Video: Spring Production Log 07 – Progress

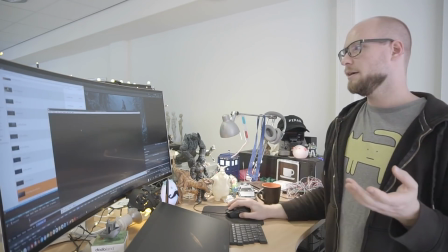482s
So one thing that I did was make a gigantic a matte painting background that we can stick into every individual shot,
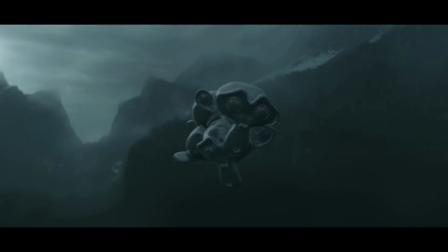491s
and we kind of have the sense of where we are in the forest and where we're looking at.
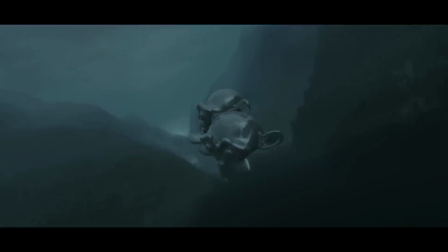495s
And so we have to make sure that we stay true to the geographical location.
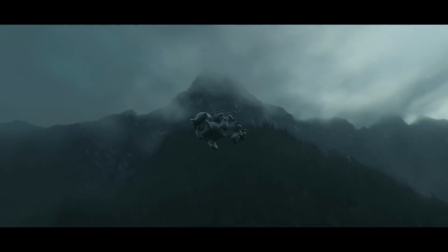502s
And that's just something that you notice in the back of your head, but that helps making this whole environment more coherent.
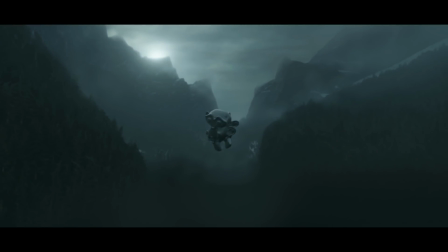509s
This is an HDRI, well, actually EXR, but this is an HDR image, so it actually helps us add some subtle lighting to the whole scene, but more importantly, once we do exposure adjustments and grading and those kind of things, it will not fall apart. It was just a big panoramic image, 8K, that I rendered overnight, and then I adjusted it in Krita using the high dynamic range painting mode, and I just added some quick clouds and made sure that it's a bit more misty, to get the overall sense of the dread, the dark valley.
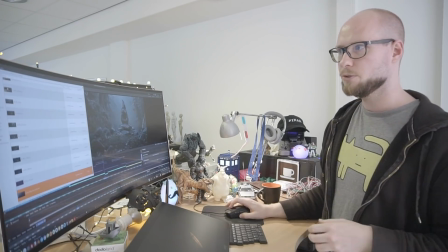552s
And this, I actually stuck it into a couple of backgrounds, so you see it really subtly in the distance that it's
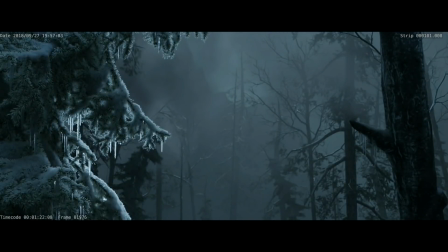560s
we see this little ridge of the mountain here in the background as we dive into this dark forest. And then when we are going towards the pillar, we see the subtle
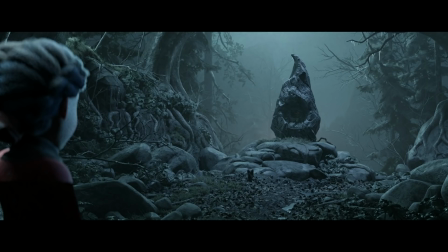575s
drop off in the background, where our most dramatic point of the story will take place. And so it's just there to give you a little bit more of a connection to this environment, that you actually that it actually makes sense geographically. Other than that, just hanging out, drinking coffee, sipping on gin and juice. Okay, enough. Thank you. Say bye, please. Yeah. Bye, please. Can I say bye? Bye bye. See you next time. Bye. Bye. Hey, wait. Bye.